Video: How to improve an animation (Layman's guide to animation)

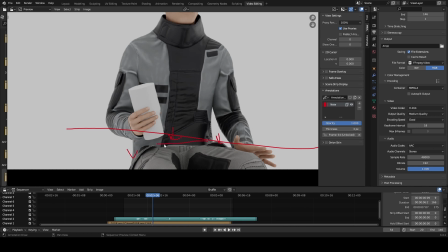490s
This, we can actually, the belt line here, and the way that this is clipping through, we could probably fix with,
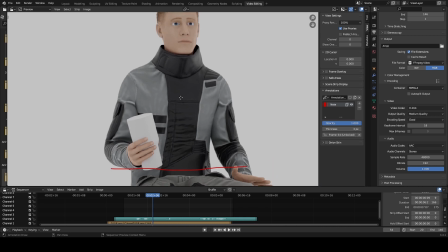502s
just a basic preserving the volume inside of Blender, and I might do a video of that.
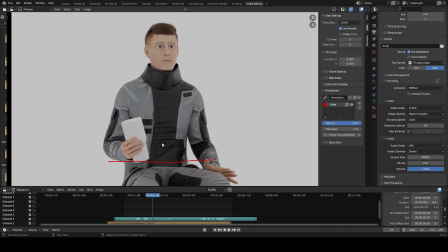508s
There's also some other cool techniques that I've learned about recently for like copying vertex groups from the body mesh to the clothing so that everything lines up a little bit better. And of course we have mesh deform. There's a number of options we could use to fix this.
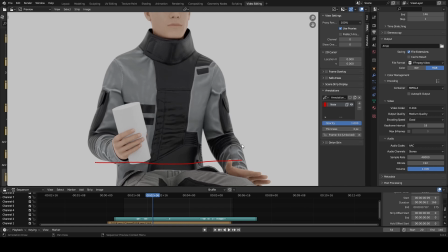524s
Again, for this particular shot, not a big deal, but it's something that I've been thinking about just in case I have some other camera angles,
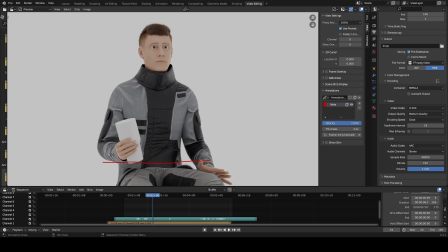531s
or for future animation projects, I want to know how to fix this. So that's just some thoughts on that.
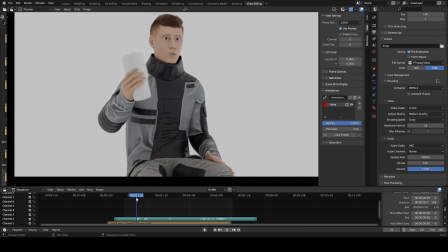539s
Other than that, there's spots here and there where, again, this is a cartoon character, so having some exaggeration is fine, and having some subtle movements is also fine. The way this, and I hope to have a video on this, but the way this was actually made was starting with motion capture,
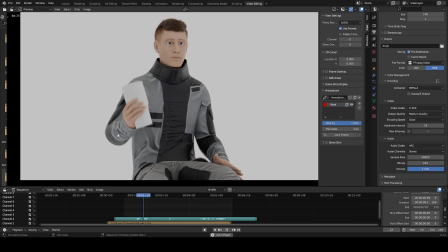559s
but then Roast beef?
Huh.
The final result was made by taking motion capture, but then clearing out a lot of the keyframes and really only focusing
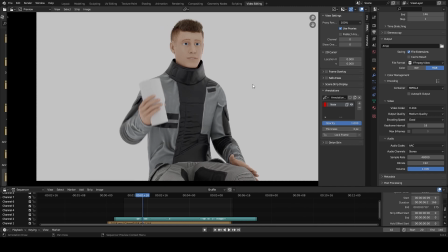574s
on those main keyframes, and I used a program called Cascadeur to do that. And one of the nice things, Cascadeur has this really neat feature. There's a really special way it processes the animation curves, the arcs.
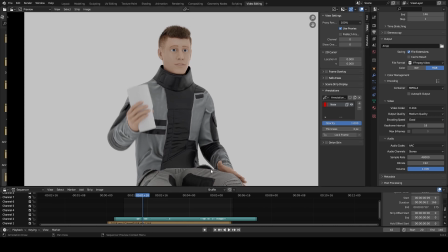591s
And so I hope to have a video on that as well, so be sure to stay tuned for that. The shoulders move this way a little bit much when the character sways to the left. I'm kind of mixed. It's one of those things where it is a little bit much. The character is shifting a lot.
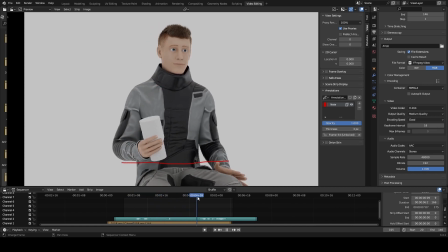609s
But the character could also be nervous in this case, given some of the story. So it's not necessarily a big deal. It's just something I noticed also with, this hand kind of distracts just a little bit.
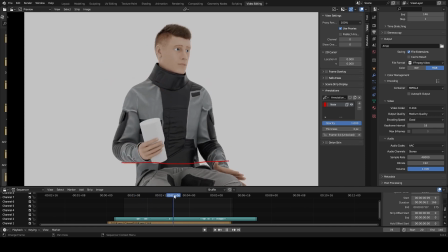624s
But those are kind of minor issues compared to some of the other things like the eyes and head,
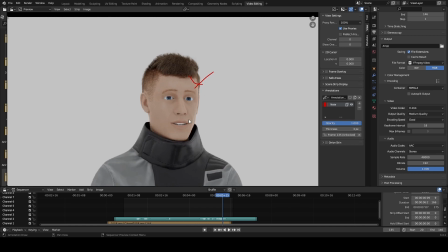632s
which are a little bit more major. Finally, just watching this,
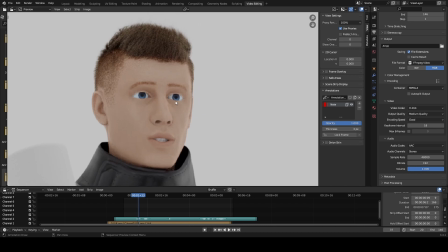638s
something I noticed even before making this video is that we could also stand
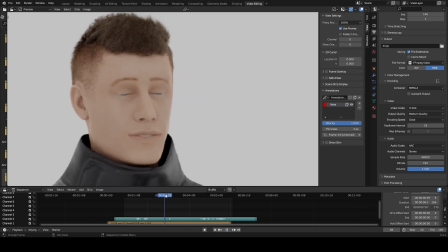645s
to maybe have the character squint and do some things with his eyebrows when he's saying these lines.
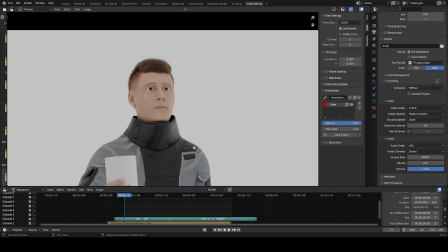651s Roast beef?
The implication is the character does not like roast beef, and as part of the story, they're actually having liquid meals,
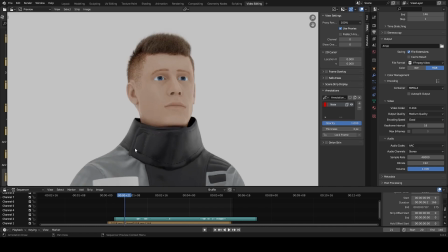660s
and so he's basically pointing out that the other character has chosen a liquid meal flavored like roast beef, and so he's questioning that decision.
Roast beef? Huh. You're more adventurous than I am.
So even though roast beef?
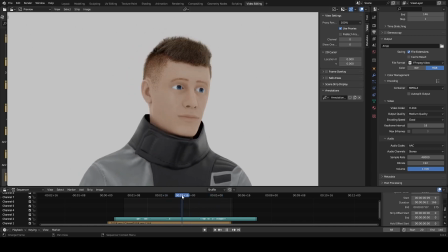676s
There is some eyebrow movement and some blinking and some, looking around, a little bit of a slight smirk here, we could potentially just liven the performance a little bit by squinting and maybe some blinks and some eyebrow movement.
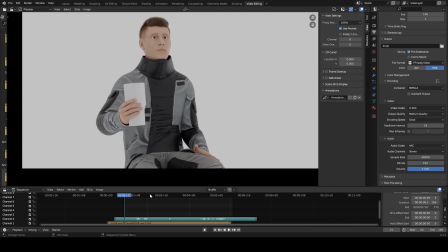693s
All right. Well, I think that pretty much covers it. So be sure to stay tuned for some of the how-to videos, getting into the more technical details. But I wanted to cover the overall thought process behind making fixes,
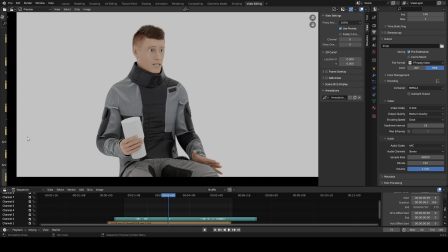712s
and especially some common things like clothing going through other parts of the clothing or different clipping. Wanted to kind of highlight that, and because it's something that it's easy to see finished products out there on the internet,
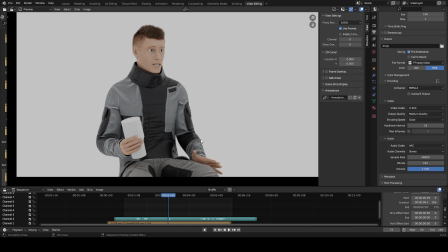729s
and kind of gloss over the fact that there can be a lot of issues and a lot of troubleshooting and a lot of